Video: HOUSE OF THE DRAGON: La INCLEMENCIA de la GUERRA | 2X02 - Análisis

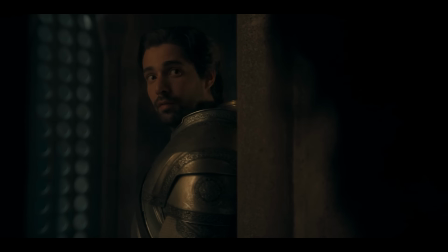[20:50]
Cole reacciona rápidamente y le confiesa que no hay absolución posible para él.
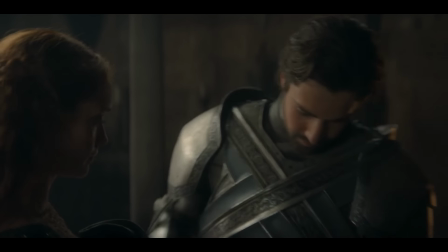[20:55]
El caballero no se siente así desde que se acuesta con Alicent, ni mucho menos desde que asesinó a Bisbury.
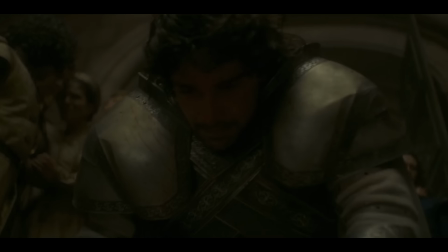[21:00]
El alma de Cole lleva podrida desde que asesinó a Joffrey, el amante de Laenor.
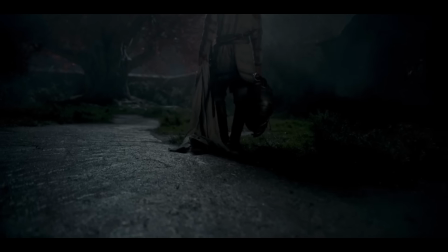[21:06]
Desde ese momento, él tiene la capa manchada.
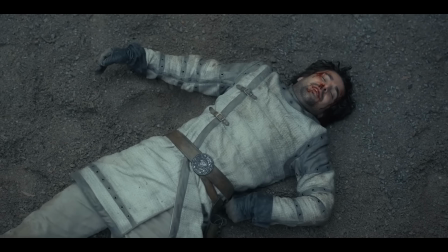[21:09]
Por eso replica la misma acción con Harwin años después, intercambiando los papeles, porque incluso siente que rebajarse a algo que detesta le da completamente igual.
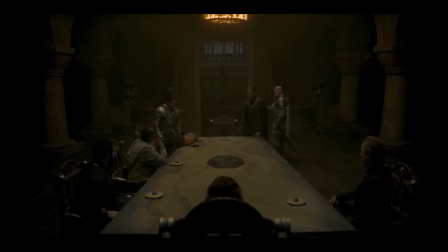[21:17]
Se siente mancillado, humillado, usado y avergonzado.
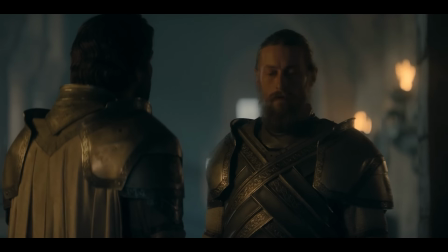[21:22]
Todas esas frustraciones, por no haber sido un caballero con honor, las usa a su favor desde su posición de poder,
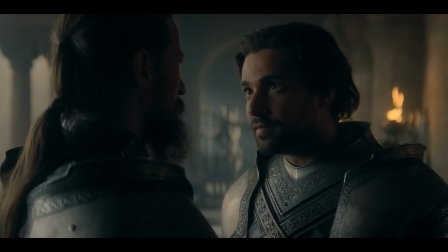[21:28]
asumiendo lo que es y proyectando el odio que siente hacia sí mismo en los demás.
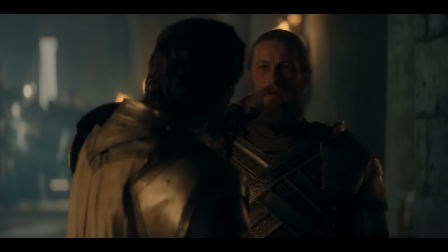[21:32]
Como en la conversación con Arryk, le culpa de sus pecados y luego lo condena a muerte sin titubeos.
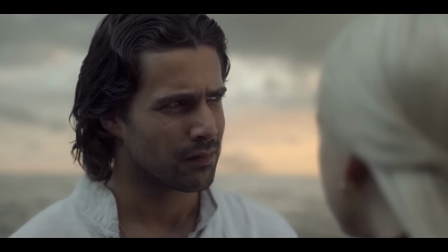[21:37]
Lo usa como un peón, como siente que lo hizo Rhaenyra y luego Alicent con él.
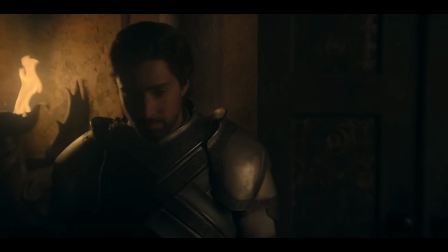[21:41]
En cuanto tiene un poco de poder, somete, porque sabe que cada día está un peldaño más de ser ejecutado por quebrantar los códigos de la Guardia Real una y otra vez.
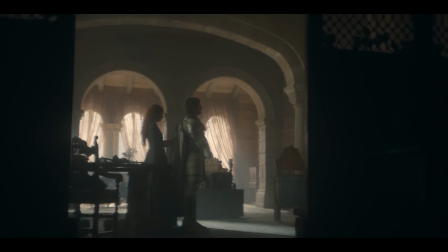[21:50]
El proceso de colgarse la capa ya ha dejado de ser un sacramento. Es una actividad rutinaria la cual incluso de vez en cuando la siente como un proceso sucio.
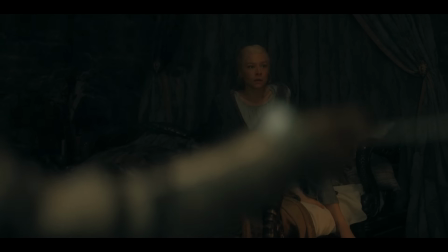[21:59]
Lo irónico es que Arryk no olvida su juramento y lucha con verdadera lealtad y honor,
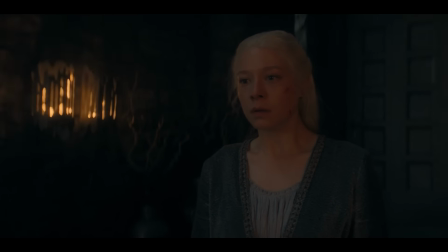[22:04]
hasta llegar a las últimas consecuencias, hasta enfrentarse contra su propio hermano, con todo el dolor y sufrimiento que le causa.
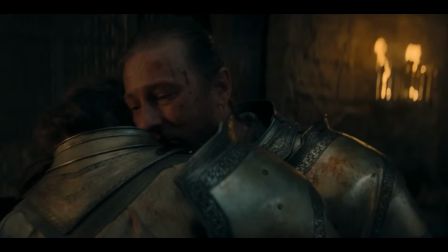[22:11]
Arryk muere con honor, cumpliendo su deber como guardia real, y acto seguido Arryk corre el mismo destino,
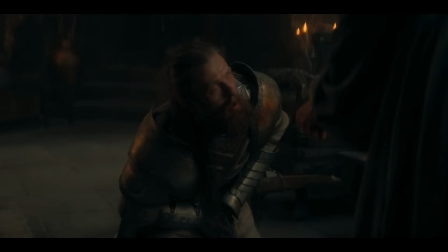[22:18]
suicidándose, no únicamente por sentir que no podía vivir un segundo más sabiendo que siempre sería el asesino de su gemelo,
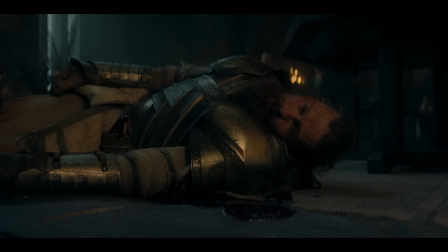[22:23]
sino también por los códigos de sangre y honor.
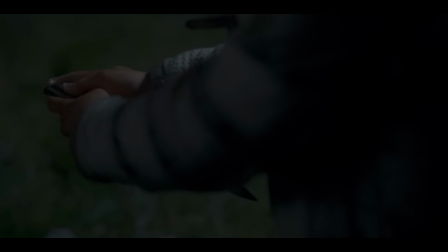[22:26]
Al contrario que Ser Criston en el episodio 5, que tras haber acabado con Joffrey y mancillarse, no acababa por hacerlo.
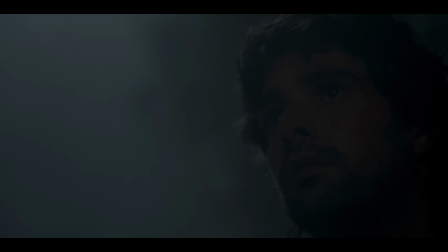[22:33]
Quién sabe si por cobardía o por la compasión de Alicent, pero lo cierto es que titubeó y nunca lo hizo, porque siempre ha tenido miedo a la muerte.
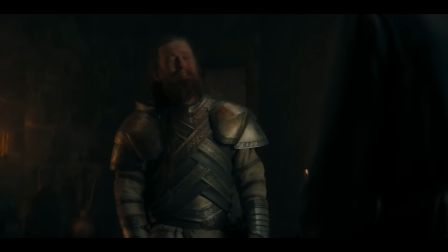[22:41]
Arryk, a pesar de haber defendido a su reina, entiende que el honor es un sacrificio, por eso es tan difícil de cumplir.
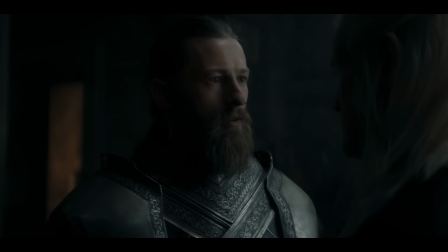[22:48]
Y la contradicción que mencionaba en el primer episodio se salva con su vida.
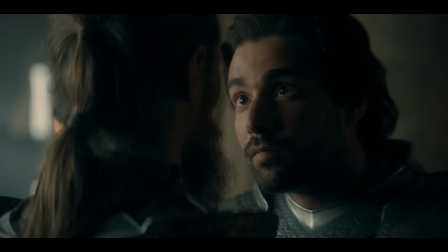[22:52]
La imagen de un caballero real y leal a sus deberes, contrapuesta a la serpiente sibilina en la que se ha convertido Criston Cole.
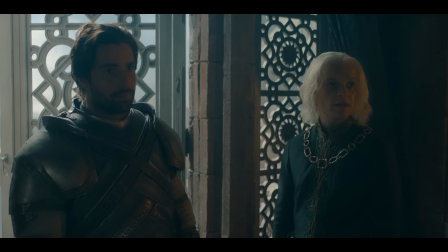[22:59]
Y hablando de Crispin, siento si me salto muchas escenas, pero es que quiero hablar de la escena entre Aegon,
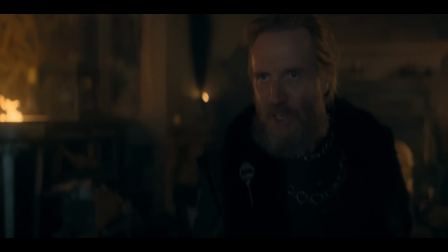[23:06]
Criston y Otto, porque hay mucha tela que cortar. La escena comienza con unos sirvientes llevándose los restos de la maqueta de Viserys.
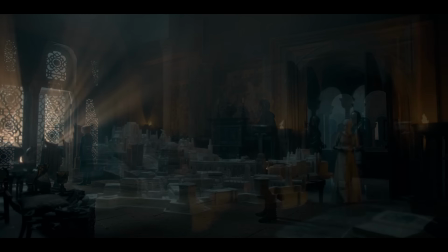[23:14]
Esto es muy importante porque será la primera vez que veremos la habitación del viejo rey completamente cambiada.
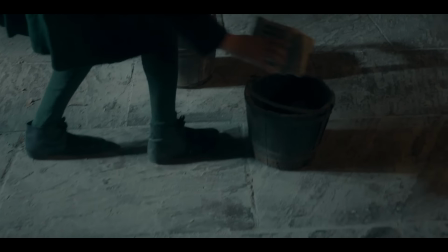[23:20]
Es más, no solo está cambiada, sino que está vacía.
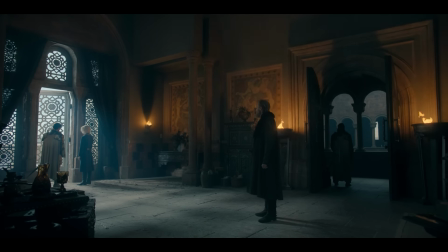[23:24]
Otto entra cuando se han llevado los últimos restos, y solo con el general que vemos de Kilner nos vamos a dar cuenta de que este plano simboliza un cambio de orden. Otto representa el pasado, la vejez y el aburrimiento. Kilner, por tanto, lo encuadrará sobre la superficie más cálida, oscura y apagada.
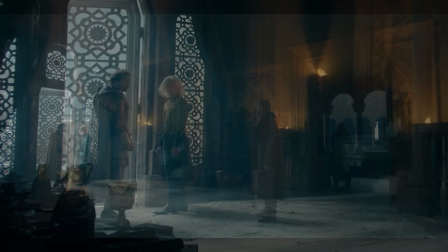[23:40]
Por otro lado, la lealtad e impulsividad de Cole se encuentra en la luz con Aegon.
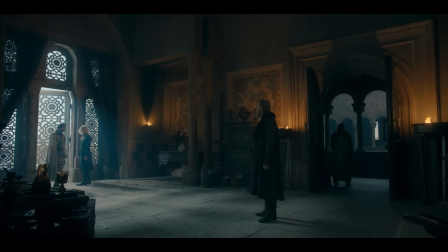[23:44]
Esa luz que apagaba la enorme maqueta ahora atraviesa la ventana y hace que la habitación de Viserys sea diferente.
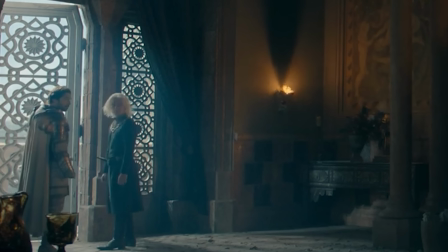[23:50]
Leemos también el plano de izquierda a derecha. Esta lectura se ve enfatizada por Aegon y Cole, que están completamente acompasados.
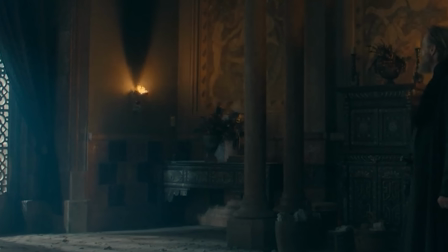[23:56]
Esto ya nos adelanta la postura de confrontación que regentarán el rey y su lord comandante ante Otto.
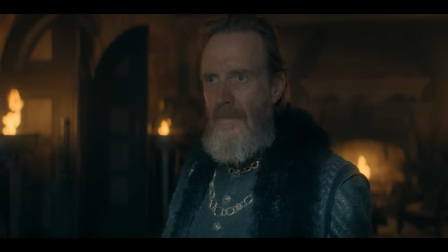[24:03]
Una postura agresiva y proactiva. La separación del espacio entre ambos planos me encanta por parte de Kilner.
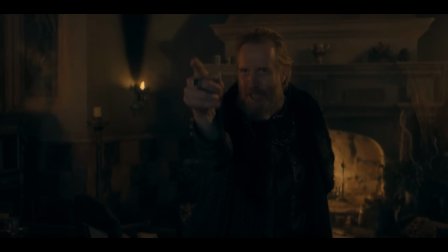[24:09]
Parecen dos habitaciones completamente diferentes en tono y ambiente, pues la comunicación está rota.
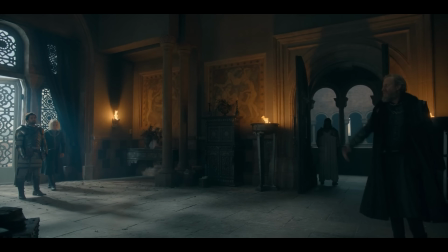[24:14]
Otto solo hablará con las paredes, porque Egon y Cole ya están en otra fase.
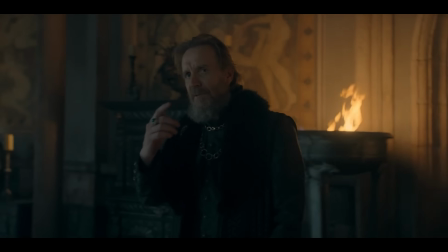[24:19]
Aún así, los fuegos siguen en el eje de Otto, como ha sido durante toda la serie, su furia, sus palabras convertidas en llamas.
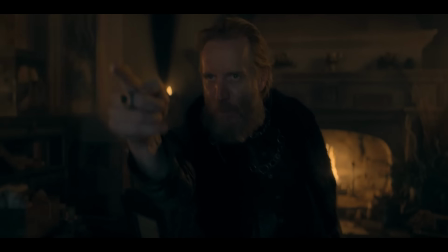[24:26]
Un detalle que no para de fascinarme de la escena es que Otto pierde la compostura y estalla por algo similar a lo que hizo Damon en el episodio piloto.
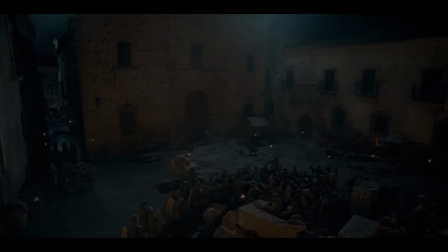[24:33]
La ejecución de supuestos criminales que se saldó con la muerte de varios inocentes. La brutalidad gratuita y exhibicionista.
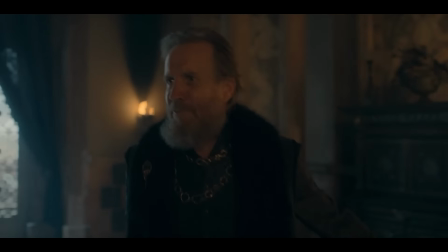[24:40]
Muestra a Otto como un personaje consecuente.
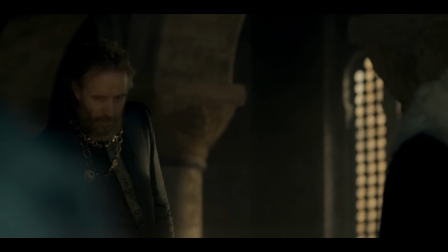[24:43]
Y en este momento le está atormentando aquel recuerdo porque no odiaba a Damon simplemente por su posición, sino por ser un verdadero peligro para los Siete Reinos.
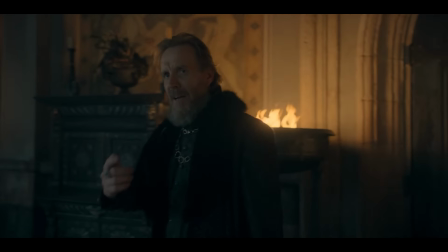[24:51]
Aquí ve a Egon como otro peligro y pierde completamente la cabeza.